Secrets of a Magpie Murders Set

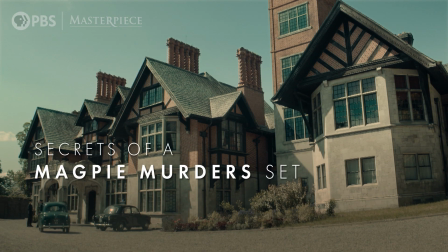[0:01]
So Glenmaroon House, as we know, was built in 1905 by the Guinness family,
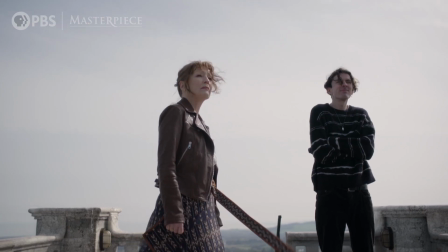[0:06]
and the house has played for both Abbey Grange and for Pye Hall. Now, we've done subtle changes.
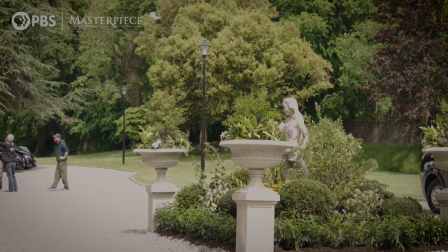[0:12]
At the front of the house we've added, there's the entire driveway, gravel, we've painted lampposts, we've added in greenery, we've added in sculptures.
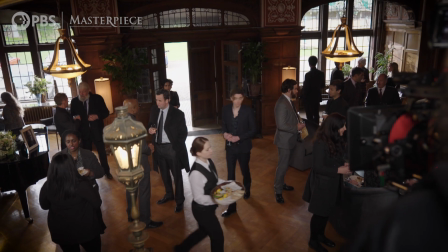[0:20]
The interior of the house, there are certain rooms that we have used, the entrance hall, the staircase, the living room, the study, and Francis Pye's bedroom.
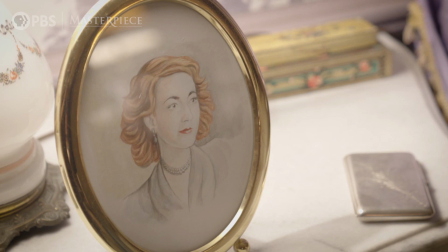[0:29]
Some of those rooms have been a certain one way for the contemporary world and then another way for 1955.
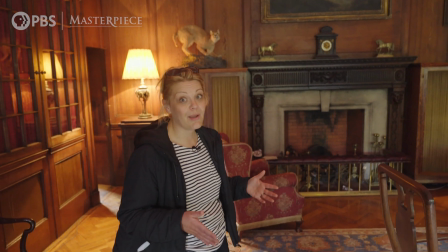[0:35]
The study is pretty much in a similar setup to how it was for Alan Conway. We kind of have similar kind of designs in terms of placement of lamps,
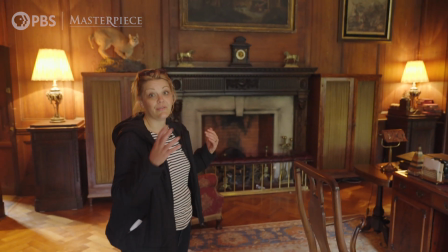[0:44]
but we've tried to kind of stick to some of the same layout for the 1955 as we did for the contemporary world,
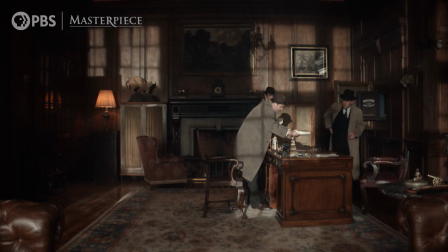[0:50]
just to kind of balance out and make the audience feel like we're in the same place, but we're not.
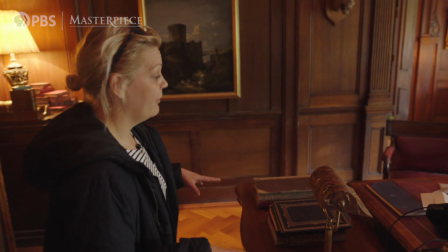[0:55]
The desk, it kind of in previous setup for Alan Conway was in a slightly different position, but we kind of,
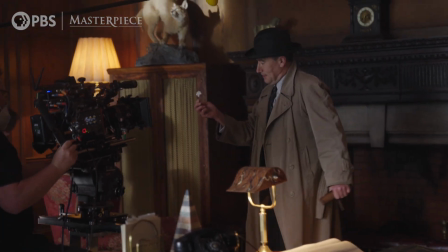[1:00]
because the fireplace is so much part of the plot, for 55 we kind of kept it a bit more open this time.
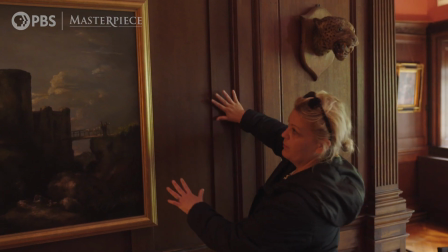[1:05]
For the contemporary world, this wall actually was pushed back and we had a set of kind of Alan's books here,
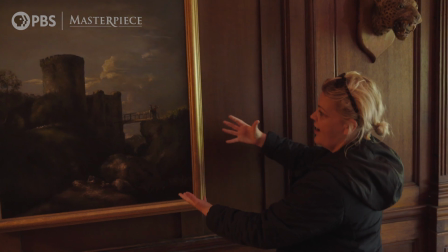[1:12]
so we could pull this wall forward and so we could insert kind of the safe into it,
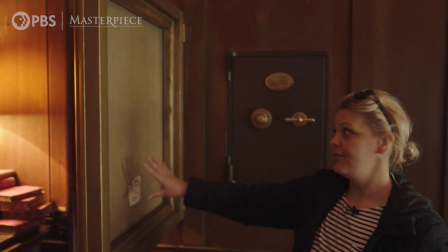[1:17]
so the painting kind of opens out. It's made to kind of look like an old canvas at the back, and then we designed it to look like an old kind of Victorian safe.
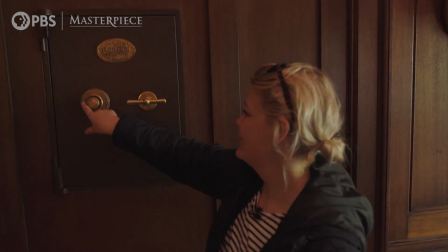[1:25]
This is actually an egg timer, which we kind of engraved and had all this kind of stuff 3D printed.
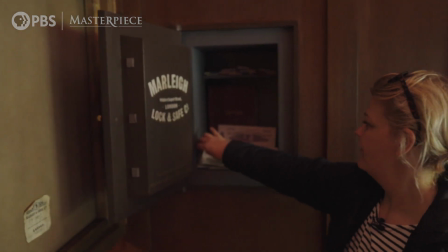[1:33]
And then you open up this, and then this is where all the kind of documents and all of Magnus's mortgage deeds and bonds.
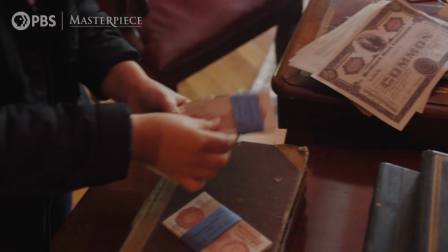[1:40]
So yeah, well, this is all the kind of bits and bobs that we would kind of recreate for the kind of 1950s.
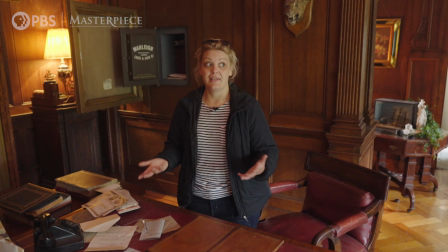[1:46]
So the graphics team were fairly busy making up all of this. It's a house that was built in 1905, so a lot of what has changed in here, say the artwork,
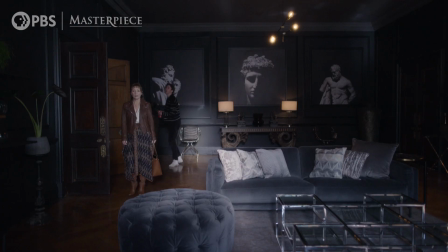[1:55]
furniture, all the furniture is completely different for Alan Conway's world. He had a much more modern desk, computer.
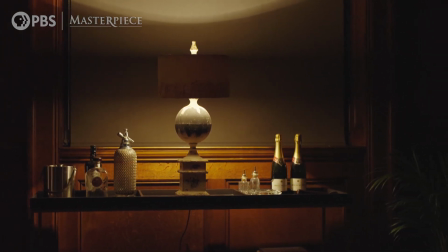[2:01]
So basically it's a complete redress from 1955 to the contemporary world with all of everything, carpets, furniture, lighting, the whole lot.
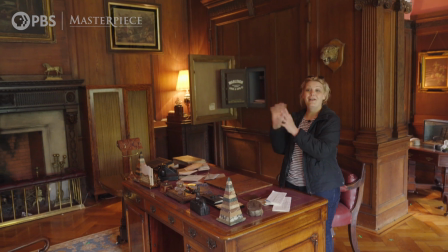[2:10]
It's kind of like a complete switch around. So it's kind of, we've kind of done a bit of like for like, but completely different at the same time.
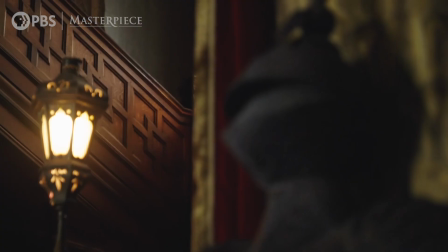[2:19]
Today we're shooting the 2 suits of armour, which are at the bottom of the stairs in Pye Hall, but of course in Abbey Grange are like these 2 quite camp kind of sculptures, male sculptures.
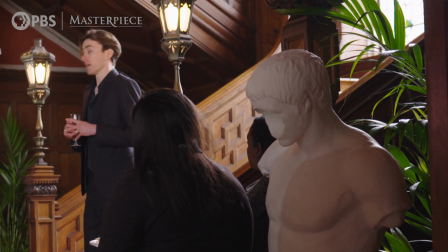[2:28]
So she's done a lot of that, where there's little nods and little gags in the background that people can enjoy looking at.
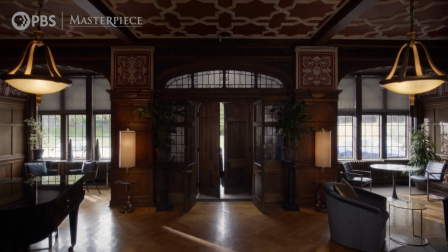[2:35]
Definitely a challenge because of the 2 periods. The next bit of enjoyment is to seeing how it all knits in and how it works kind of cutting between the 2 worlds.